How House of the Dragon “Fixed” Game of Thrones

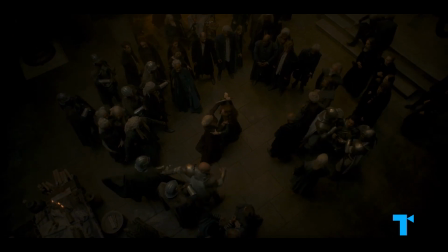[4:04]
Eventually, it's as if these two approaches or paths a woman in this society can take are at war through Rhaenyra's and Alicent's respective lines.
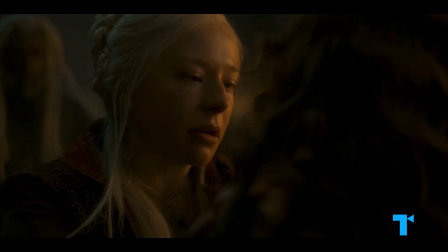[4:12] Hiding beneath the cloak of your own righteousness.
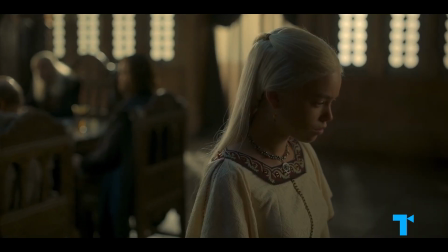[4:18]
And while Rhaenyra's fiery impulse to challenge the way things are is appealing,
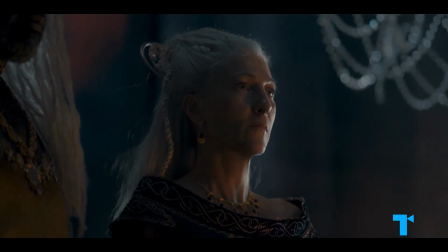[4:24]
those hardened by this world, from Viserys's passed-over cousin Rhaenys to the self-interested Hand of the King, Ser Otto Hightower,
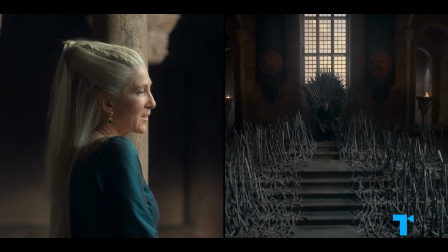[4:31]
also argue convincingly for the pragmatist merits of accepting the status quo.
War will follow, do you understand?
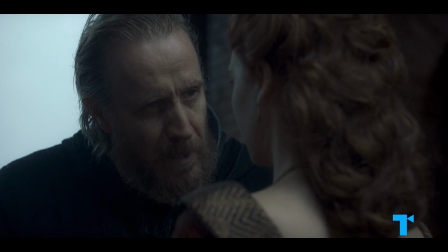[4:39] The realm will not accept her, and to secure her claim, she'll have to put your children to the sword.
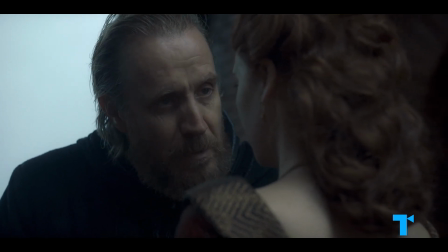[4:45] She'll have no choice."
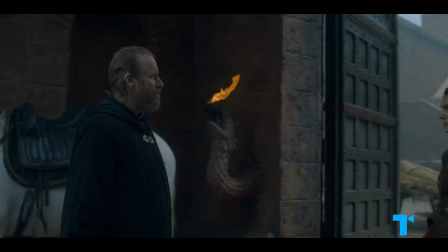[4:46]
Even if things can end poorly for the show's women, the series is more interested in exploring why people are so opposed to the idea of women holding power,
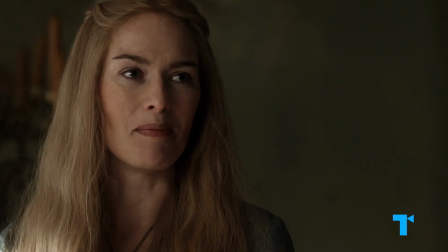[4:55]
rather than merely punishing them for wanting to wield it. Game of Thrones presented social biases against women as matter-of-fact and even natural,
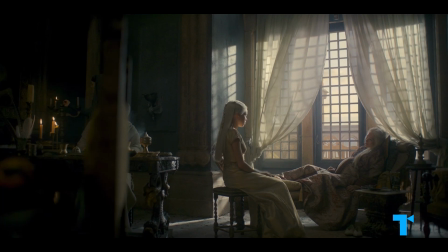[5:03]
but House of the Dragon follows women engaging with those biases and trying to understand them.
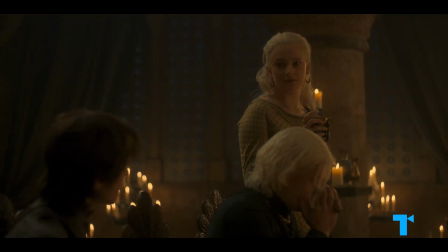[5:08] "...They'll be married soon. It isn't so bad. Mostly he just ignores you.
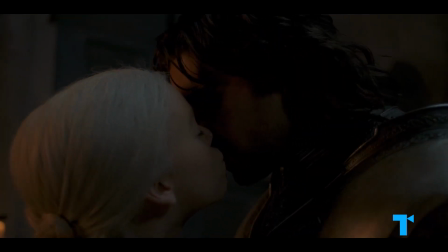[5:16] except sometimes when he's drunk."
Meanwhile, House of the Dragon is also more interested in considering women's experience of sex.
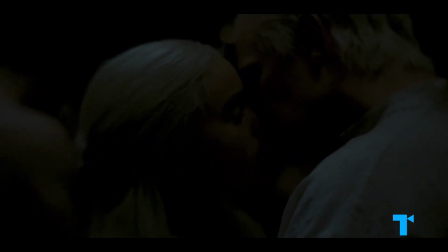[5:23]
When Daemon takes Rhaenyra to a brothel, the scene focuses on her awakening, which sets off the way she'll continue to pursue pleasure throughout her life.
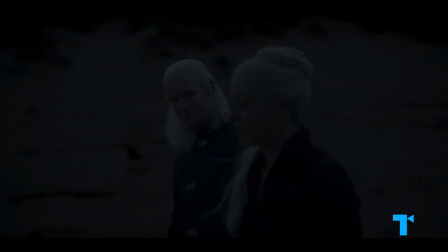[5:30] "...you felt good to be desired."
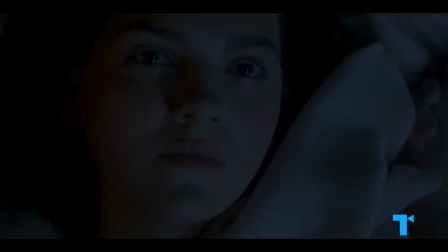[5:32]
This scene is set in sharp contrast to Alicent, who stares off into the distance while she does her duty, producing heirs for King Viserys.
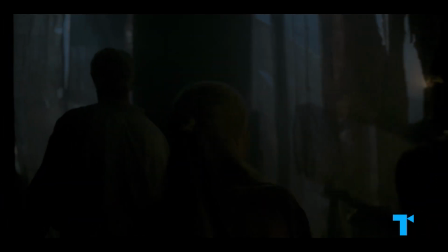[5:40] "...what is this place?" It's where people come to take what they want.
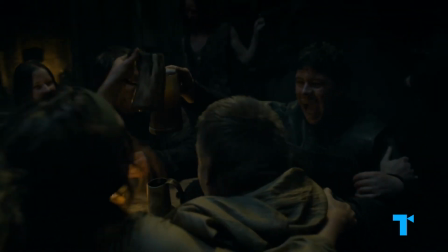[5:45]
It's easy to imagine a version of the brothel scene in the original Game of Thrones that solely depicts women being mistreated and exploited in a shock value way.
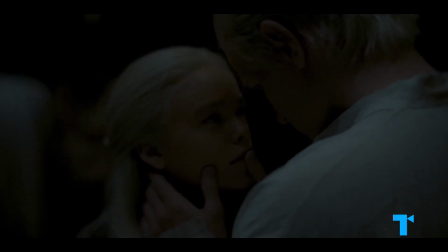[5:54]
But House of the Dragon is able to complicate things by portraying a spectrum of female desire, suffering, and ambivalence.
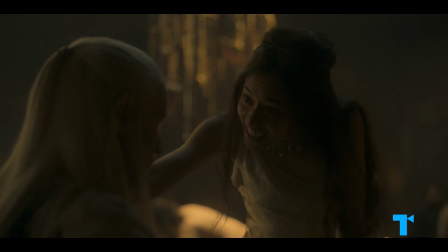[6:00]
Within its world of brothels, it gives three-dimensionality to the character of Mysaria, who has built a life for herself in the seedier parts of King's Landing.
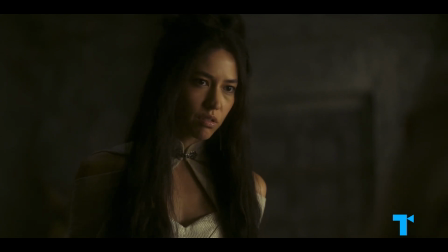[6:08] I have been sold this property more times than I care to count. Beginning in the homeland, I can no longer recall.
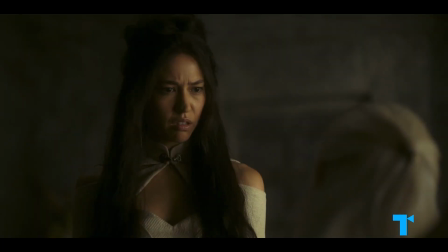[6:16]
Though Daemon claims that Massaria is pregnant, she has in fact strategically ensured that there's no way she can ever suffer the fate of the noblewomen we've seen.
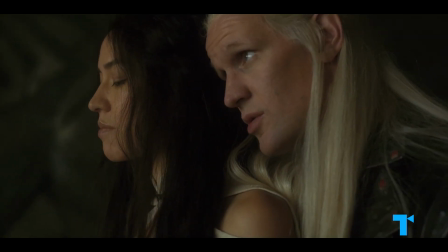[6:25] I ensured long ago that I would never be threatened by childbirth.
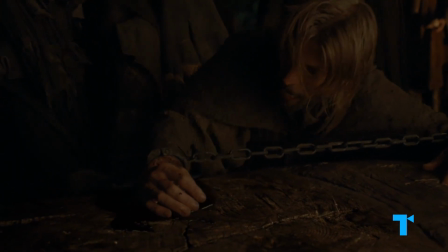[6:32]
The brutality of Game of Thrones was often presented matter-of-factly for its own sake to shock and titillate the audience.
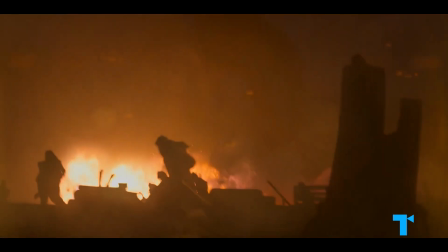[6:38]
In House of the Dragon, we still get the spectacle of violence, but it's also framed from the perspective of the people who are suffering.
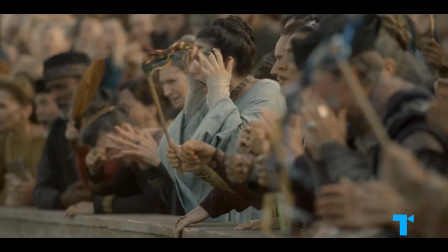[6:45]
An early scene of noble people watching a joust emphasizes some of the audience's discomfort to the gruesomeness.
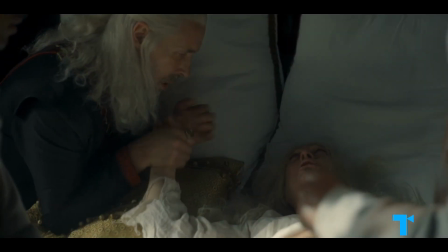[6:51]
Even the goriness in other areas is, in part, designed to showcase the characters' reactions to pain and suffering,
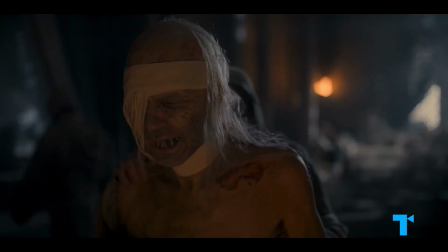[6:58]
especially in the slow decay of Viserys, whose infections provide some of the most disturbing visuals on either series without ever showing a sword.
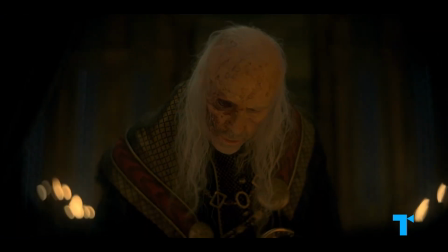[7:06] Tonight, I wish you to see me as I am.
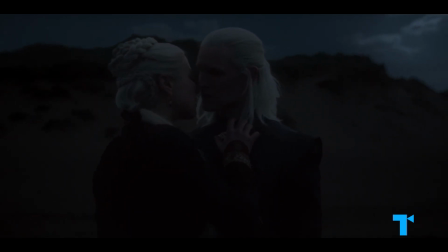[7:14]
Then there's the topic central to the Targaryen dynasty that's always been a little danced around on screen, incest.
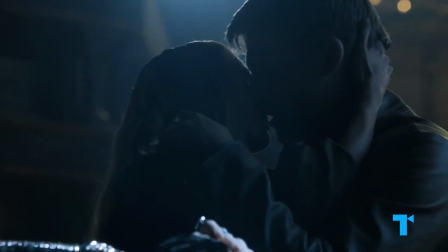[7:21]
Game of Thrones solely explored the infamous Westerosi practice through the forbidden relationship of Jaime and Cersei Lannister,
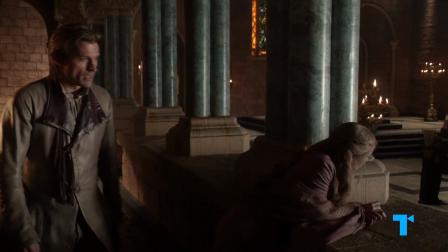[7:28]
which is considered a shameful secret in their time, and colored for viewers by the fact that this brother and sister are introduced as villainous.
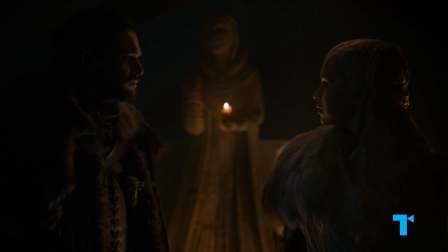[7:35]
Incest also later becomes an issue when lovers Jon Snow and Daenerys Targaryen learn their aunt and nephew.
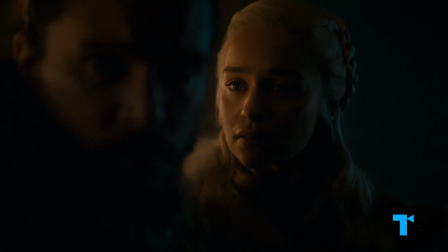[7:42]
And while Dany, raised as a Targaryen, doesn't seem that fazed by the relation besides the fact that Jon has a claim to the Iron Throne,
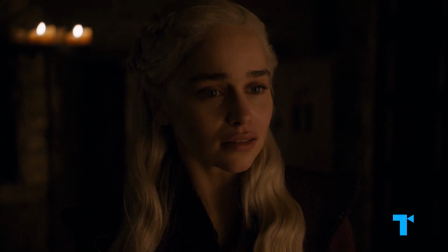[7:49]
Jon, who was raised in House Stark, quickly cools in his feelings.
I want it to be the way it was between us.
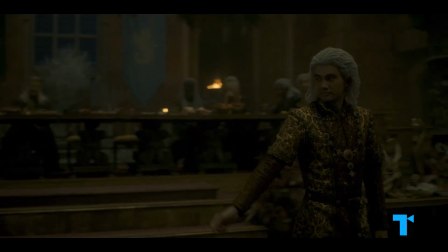[7:56]
But House of the Dragon looks in a more matter-of-fact way at how social and political expectations might force members of the Targaryen family to marry each other.
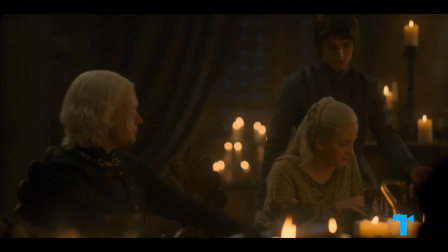[8:04]
In this world, no other match could be as formidable in storing up one's power as a fellow dragon.
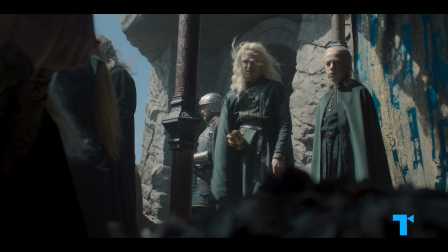[8:10] She's our sister. You marry her then.